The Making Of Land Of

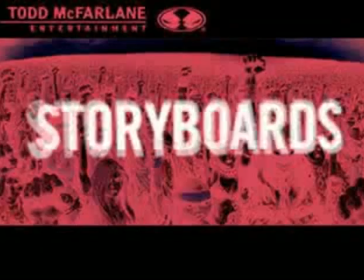4:31 The first one we're going to look at here is of the storyboards, and the storyboards are what we end up doing after we design all the characters.
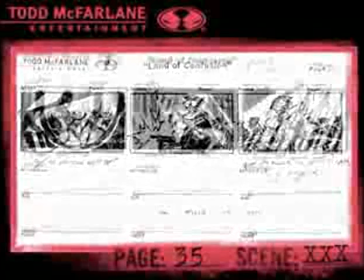4:38 We have to show these to the overseas studios so that they know what to put in in each one of the scenes,
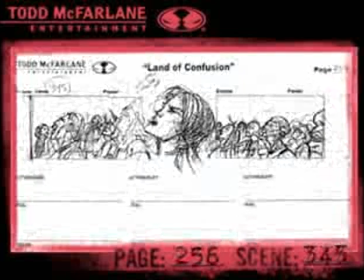4:43 and in some cases, exactly what we want in a particular frame. Generally, there are 24 frames drawn to make every second of animation,
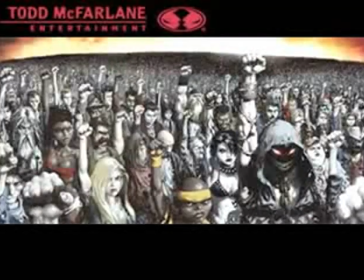4:52 So if you do the math, you can see there's a lot of work done and even just a three- to four-minute video like we're going to be doing compared to a full-length feature. Some of the characters are going to be recognizable that you've been familiar with from the CD cover. We want to get those in there as part of the story.
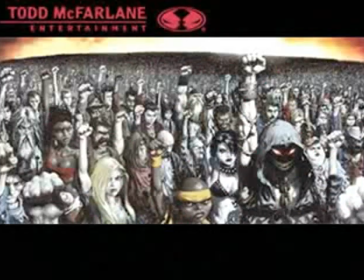5:11 One of the other things, obviously, from my aspect of looking at it visually is that we want to do some nice transitions, some already farty stuff so that when you're looking at it for the three or four minutes, It's sort of interesting.
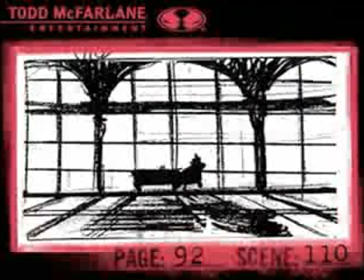5:23 So if we take a look at scene 110 here, we've got a guy sitting in an office, and then we've got columns sitting on either side of him,
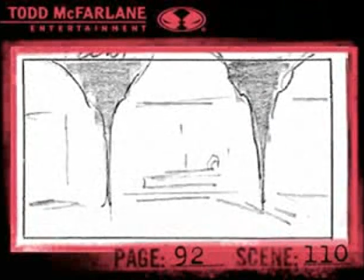5:31 and eventually those columns will blur out and become sort of down shots of two fighter planes and fighter jets that are going to be shooting
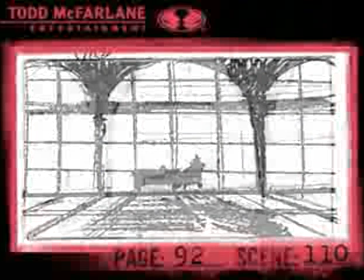5:37 over the city. And so, again, those dissolves that sort of transition from one scene to another, I think,
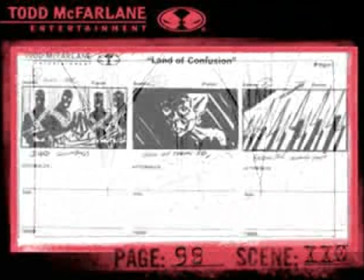5:44 done right and not overused can actually be something of interest that move the video along and help it make it more interesting to the viewer.
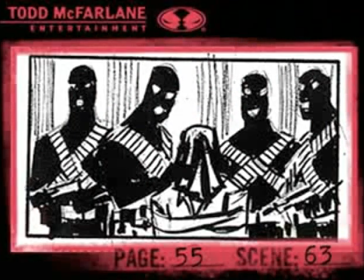5:53 Again, here's another one, scene 63. This has shown a couple things.
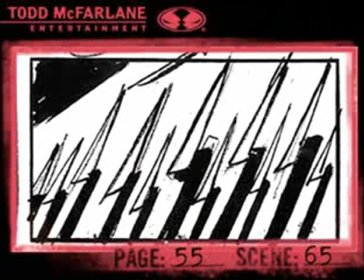5:58 One, a little bit of design, as you can see here. We've got the bayonets. We've got the kid in black in the middle here, and then we've got the bad guys all dressed up.
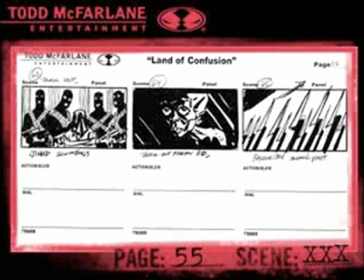6:04 But this is sort of some of the symbolism you're going to see within the video of sort of the conflict throughout time that man has been fighting. And it's sort of a big overall theme that this music video is going to be about in terms of sort of the greed and the power that people have been struggling against.
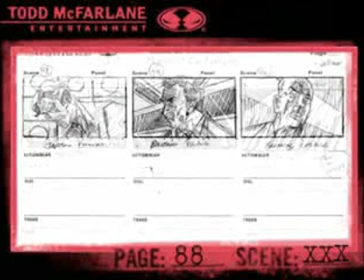6:21 And because of those two themes, obviously you have to have a backdrop of the politics to go around the world because everything
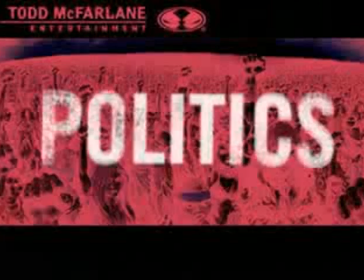6:29 is driven in our world these days by the politics of every country and the agenda that each one of them has.
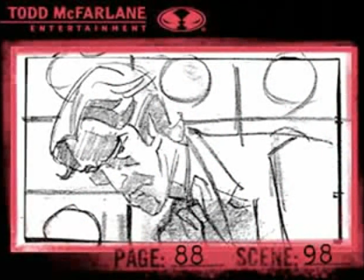6:34 So you're going to be seeing a lot of the world leaders of some of the big major countries around the world,
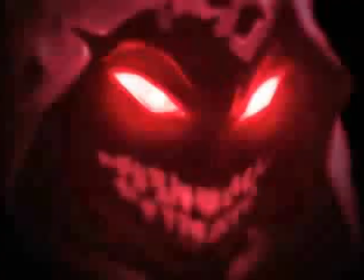6:41 and it's going to be tying into what's happening to the oppression of the people as they walk around the street.
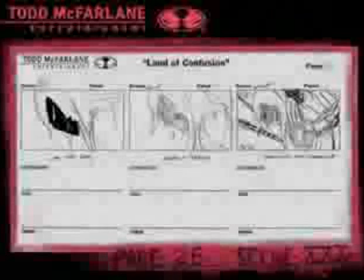6:47 And then, obviously, you need that sort of through story of your hero.
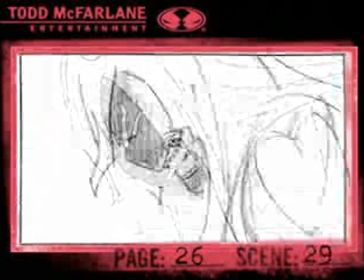6:52 And we see him down below here in this particular scene. He's actually tied up, as you can see in this third panel here.
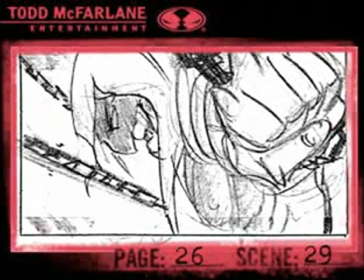6:58 And he's struggling to break himself free.
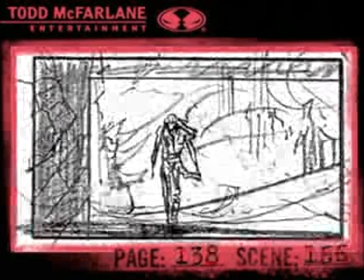7:01 Ultimately, he will, and he'll go on a path to try and, you know, in its simplest terms, beat the bad guy.
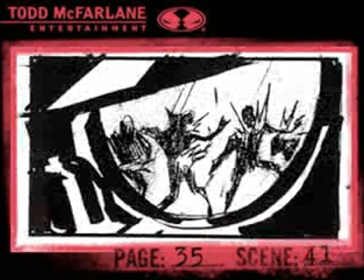7:09 Up above here is, again, some quick shots of our villains who are basically taking on the people. and it's up to our hero to actually save the day,
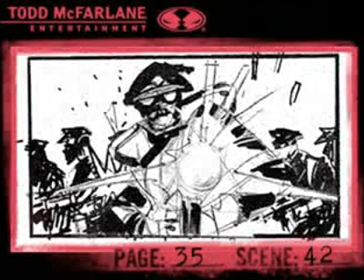7:17 quote-unquote, in sort of an artistic way with the backdrop of the music as we see all the other things.
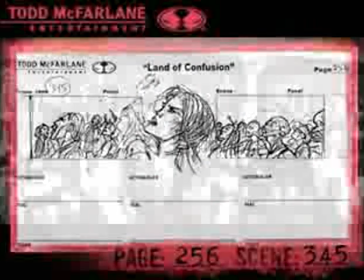7:23 So I hope you like what we're doing, and we'll get back to you soon with some more information.